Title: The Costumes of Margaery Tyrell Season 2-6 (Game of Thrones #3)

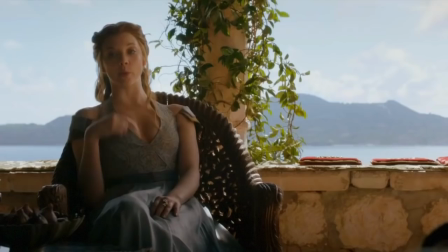[12:21]
This one consists of a halter broquet bodice and slightly asymmetrical overlapping front closure with a deeply V neckline.
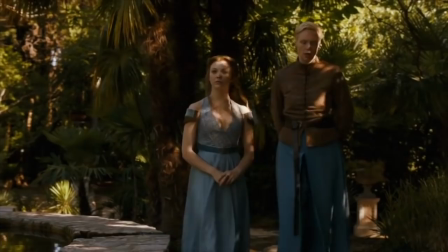[12:31]
Her arms and shoulders are bare except for the floating cap sleeves.
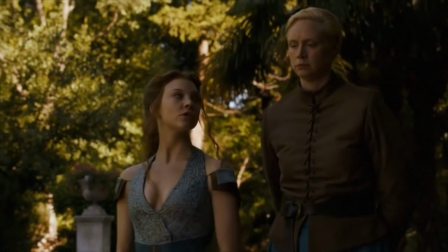[12:36]
The full length flowing skirt is constructed from a lightweight silk and
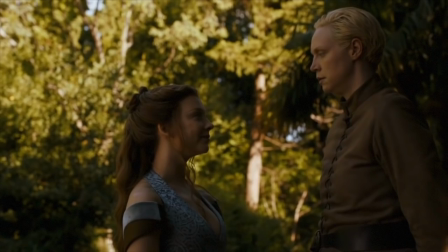[12:40]
finished off with a silk velvet belt that wraps around and crosses her back.
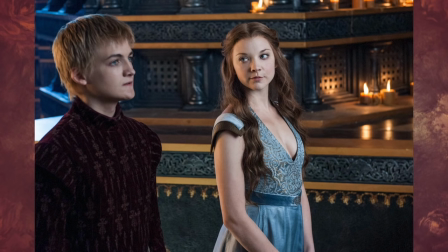[12:48]
Marjorie wore this gown previously in the season 3 episode and now
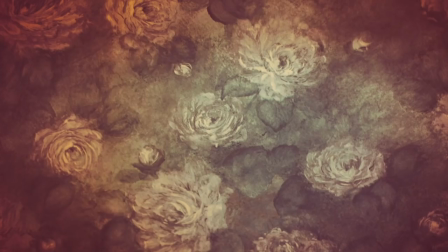[12:53]
his watch is ended when Joffrey gives her a tour of the Great Sept of Baylor. The fabric of the bodice is a pattern motif in shades of blues and bronzes.
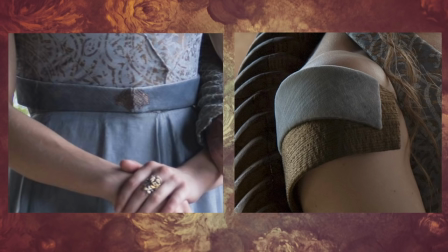[13:03]
Here's a close-up look at the bias cut belt with a bronze metal closure and floating shoulder cups in bias-cut grey velvet and bronze twill,
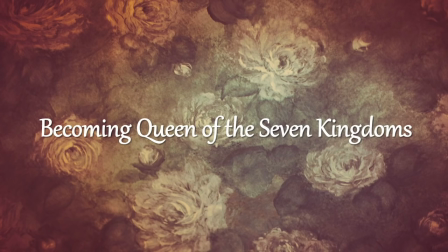[13:12]
swing-tacked and attached at the halter top.
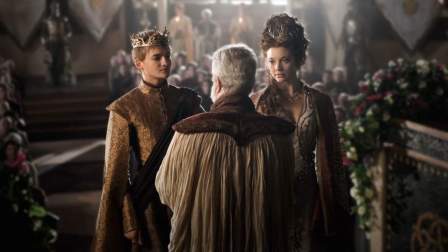[13:21]
In the season four episode, The Lion and the Rose, Marjorie marries Joffrey in this unique silk and linen royal wedding dress, covered with creeping briar roses, thorns, and all. Michelle Clapton explains her concept for the gown, saying, I wanted it to be sort of a quite traditional dress in a funny way,
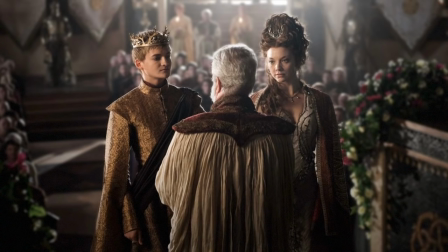[13:39]
but then again, roses can be so pretty and I didn't want her to be pretty I wanted her to be slightly dangerous. Hence the metal rose vines running along her dress which subtly are spiked with metal thorns if you look closely showing her danger underneath.
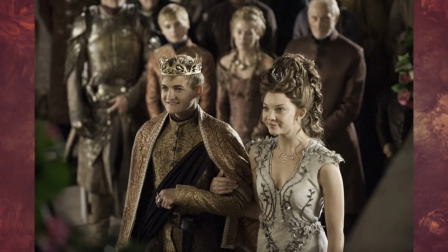[13:56]
Embroidery artist Michelle Carragher elaborates on the design saying Marjorie's wedding dress has a simple seductive shape but the tangled thorny stems are there as a web-like trap to capture and snare their prey and the roses cascade
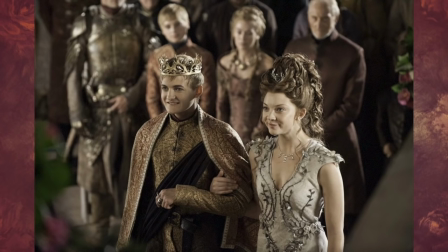[14:12]
and spill down covering the ground slowly spreading their influence in their wake.
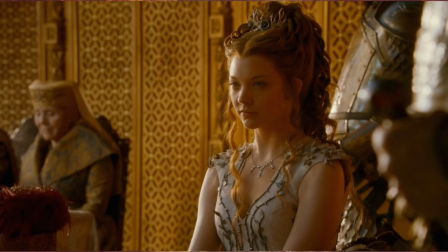[14:18]
Of the final outcome, Clapton says, I'm very pleased with Marjorie's dress. It took weeks, months even, with all the roses and embroidery.
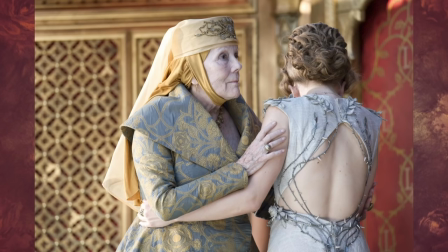[14:28]
I wanted it to be pretty but on closer inspection strong and to tell the story of her ambition.
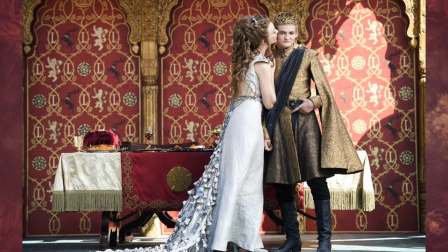[14:37]
Of the making of the gown, Clapton says, it was a complicated construction, bias cut, and then stretched onto a structured base to give support and to control the fall of the cloth around the waist. The rose-covered train was heavy, and we boned the hem so that it wouldn't collapse on itself.
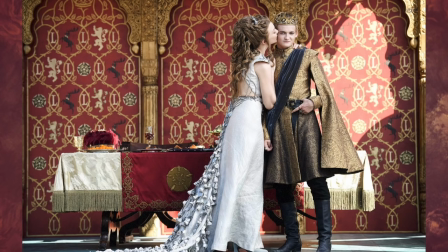[14:55]
I don't think it was uncomfortable, but maybe a little heavy to walk in.
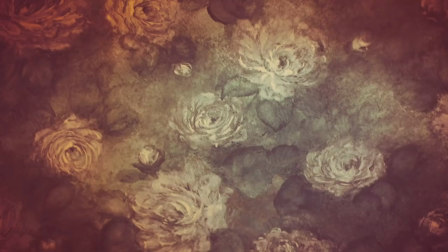[14:59]
We only had one of them so we always worried about food or coffee falling on it but Natalie is brilliant and very careful.
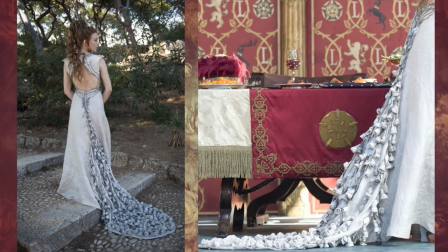[15:08]
The gown took approximately six weeks to cut and construct while each fabric rose was hand-rolled and stitched. Michelle Carragher says the roses were made from the same fabric as the dress. Strips of fabric were cut on the bias and folded then rolled into shape and each given a stem of silver wire mesh.
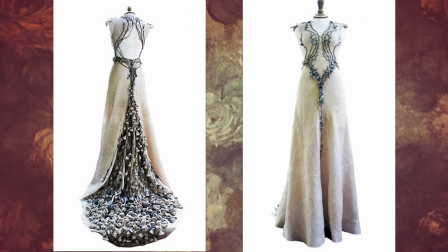[15:28]
Carragher's own part took about six weeks of solid work. She explains that the stems were mainly made from silver plated cord mixed with some of the gimp covered with mesh wire for thicker stems and the thorns were a mix of Czech gloss spikes and silver painted leather cut and molded into shape.
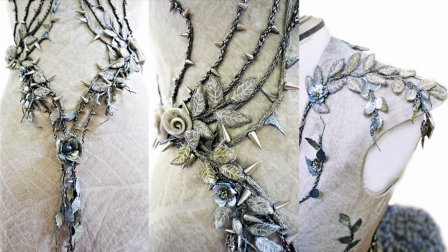[15:47]
The leaves were also cut from fine leather, painted silver in various sizes and then stitched onto the stems on the dress with additional velvet embroidered sprigs and wired leaves.
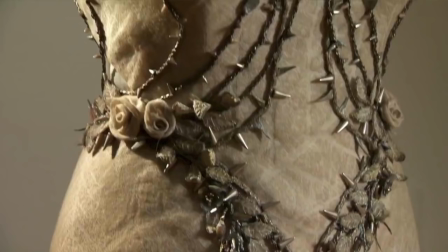[15:59]
On the front bodice I used a few small silver metal roses from her brother's armor further embellished with painted fish scale sequins and Swarovski crystal centers.
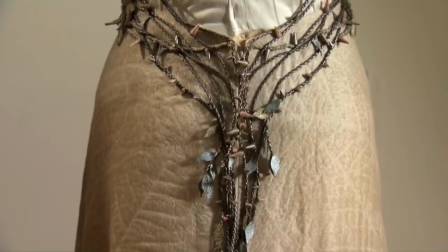[16:10]
The briars grow up the bodice but also trail down joining at the front belt like a belt with a central flower that has a pearl and labradorite center with petals made of velvet and crystal organza.